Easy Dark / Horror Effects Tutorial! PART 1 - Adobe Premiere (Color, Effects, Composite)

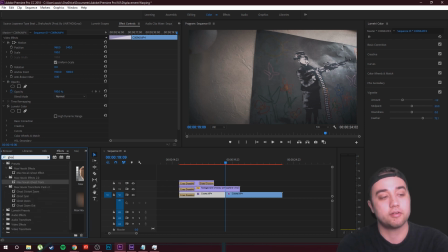4:17 Now, if you guys do want, on my website, I have an effects pack where you can download some presets. I have Ghost Effect in my effects pack preset 1. And then in the effects pack preset 2, I also have a Ghost Trails effect. So if you do want an easy drag and drop preset where I've kind of experimented a lot with the settings, you can definitely do that.
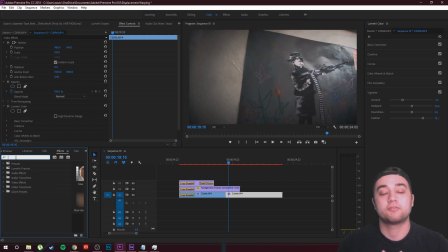4:32 Check it out. They're super cheap. But if not, I'm going to show you how to create something similar from scratch. So let's just go ahead and look up the echo effect. So here under the video effects folder, under the time folder, we have echo.
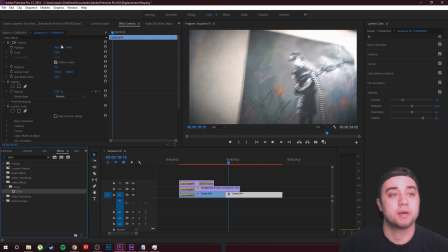4:44 Let's go ahead and drag that onto our clip and then come up to our effect controls and then just drag down a bit.
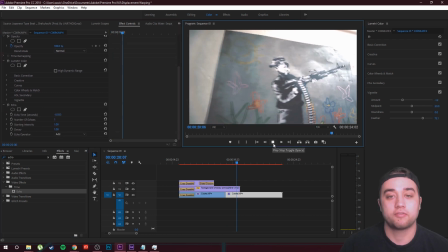4:49 So you see the only issue with the echo effect is it brightens the clip up instantly. So to fix that, what we're going to do is just change the echo operator from add into something else. Usually I pick blend, For this one, I'm going to click maximum just because it kind of keeps it darker, which is what I was going for.
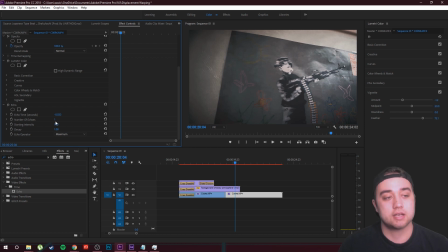5:03 Next, what I'm going to do is I'm just going to change the number of echoes to 3, and that's just going to kind of add more of these duplications, so it's kind of like some trails whenever you're going along. But this doesn't really look like what we want to get it to, so let's change the starting intensity to something around 0.5,
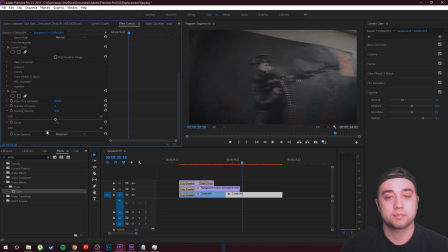5:18 and then the decay to something around 0.3, just like that. And what I'm going to do is just bump up the starting intensity a little bit more until it's the brightness and exposure that I want. So something around 0.8 is where I got it for this clip. Depending on your clip, it's going to be different. And we got this awesome ghost trail effect, which you guys can see right here.
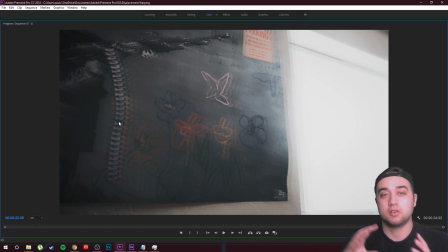5:37 You can use this for a lot of different videos when you kind of want that like not focused vision.
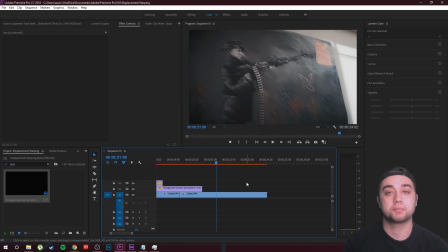5:41 And then like I said, since this is a 2-part video and I'm going to be doing the After Effects parts with the compositing on the actual picture itself and the hand coming out, make sure you guys check back tomorrow to watch that video, something super awesome. So to wrap this all up, I'm going to give you another big tip about sound. So sound is probably one of the most important things if you're making a horror film. You need to have good sound effects.
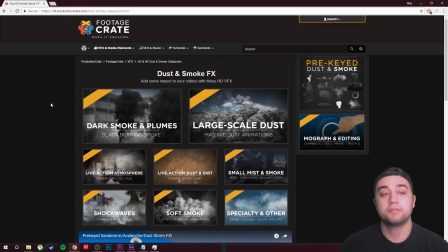6:00 The editing just isn't going to have the effect that you want. So if you guys want, you can also use Footage Crate and search for sound effects.
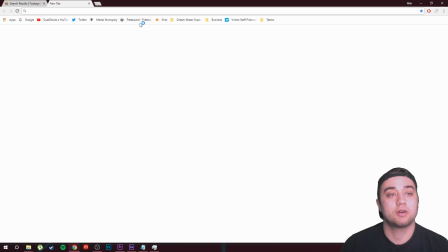6:05 They have a bunch of cool ones. Or what you could do is you could go to this site right here called freesound.org.
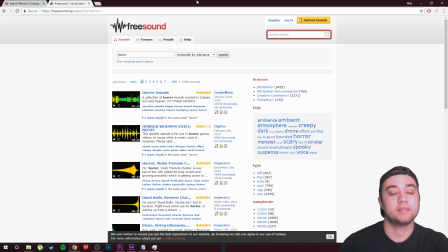6:10 You can just search any kind of horror sound effects, and these are all royalty free, and then just download them easily.
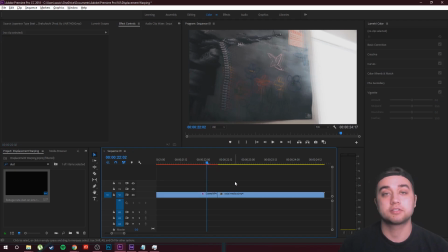6:15 Okay guys, so the last thing I want to talk to you about is this awesome transition I did just to go into my end screen.
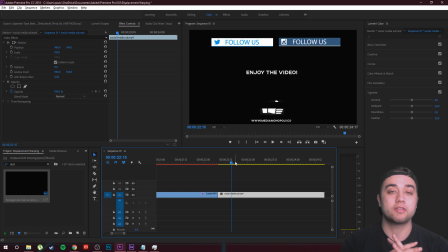6:21 So this is actually from my transition pack on my website. I mixed together zooms and I mixed together ghost effects to create some really awesome stuff.
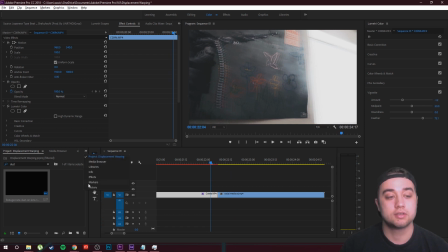6:27 If you would like that preset, check it out, like I said, on my website. All you need to do is download it, go to your effects library, follow the instruction video to install the presets, then you just need to look up my name, Max Novak, navigate to the transition pack folder right here,
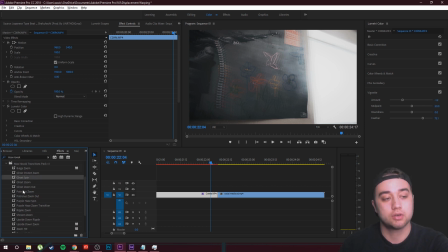6:40 and then you're gonna get a bunch of awesome cool stuff which you can use for your projects, such as ghost spin, ghost zoom, ghost zoom out, Patronus zoom, anything like that. So for this video in particular, what I did was I went to the middle of these 2 clips.
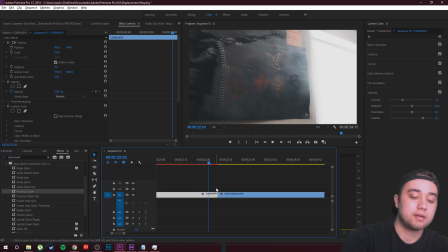6:54 I clicked shift and then left to the once, and then I made a cut. So Control K, and then let's go back to the middle.
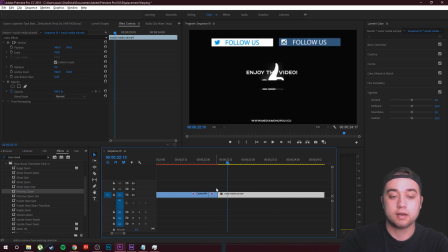7:00 So shift and right once, and then shift and right again, and then I'll click Control K to make another cut. So we have these 2 little sub clips in between these bigger clips where we want to make the transition. Let's highlight both of those. We're going to right click and then we're going to nest those clips. So we're basically just putting them together into one clip.
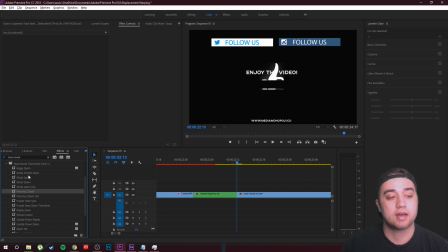7:16 Now what we can do is just go over to our effects library, just drag one of these easy presets.
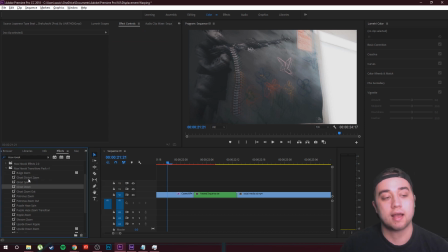7:21 So for this one in particular, I actually used Ghost Distort Zoom. So just drag any one of these easy presets onto your nested clip and then just play it. So hopefully that helped you guys. Like I said, all relevant links will be in the description. Check out Footage Crate. They have awesome stuff for compositing, sound effects, as well as a bunch of other useful things for you guys in your editing projects.
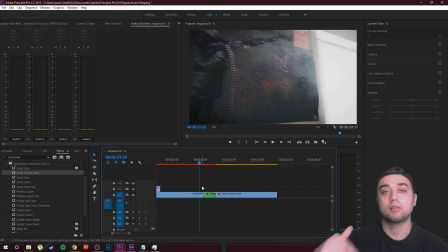7:39 Check out my website, Media Monopoly. I have a bunch of free stuff, including that free LUT which you guys can download, as well as a bunch of other effects packs and other miscellaneous stuff that's going to help you guys. Make sure you guys remember to check out the video tomorrow. It's going to be for After Effects, showing you guys how to do some of the cool stuff you saw at the beginning.
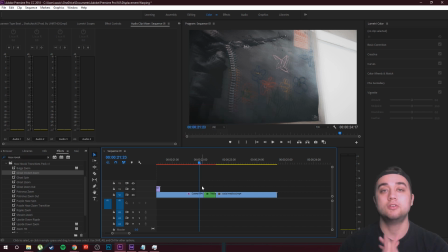7:53 If you did enjoy, please leave a like. Helps to go with this channel a huge amount. Anyways guys, thank you so much for watching, and I'll see you guys later.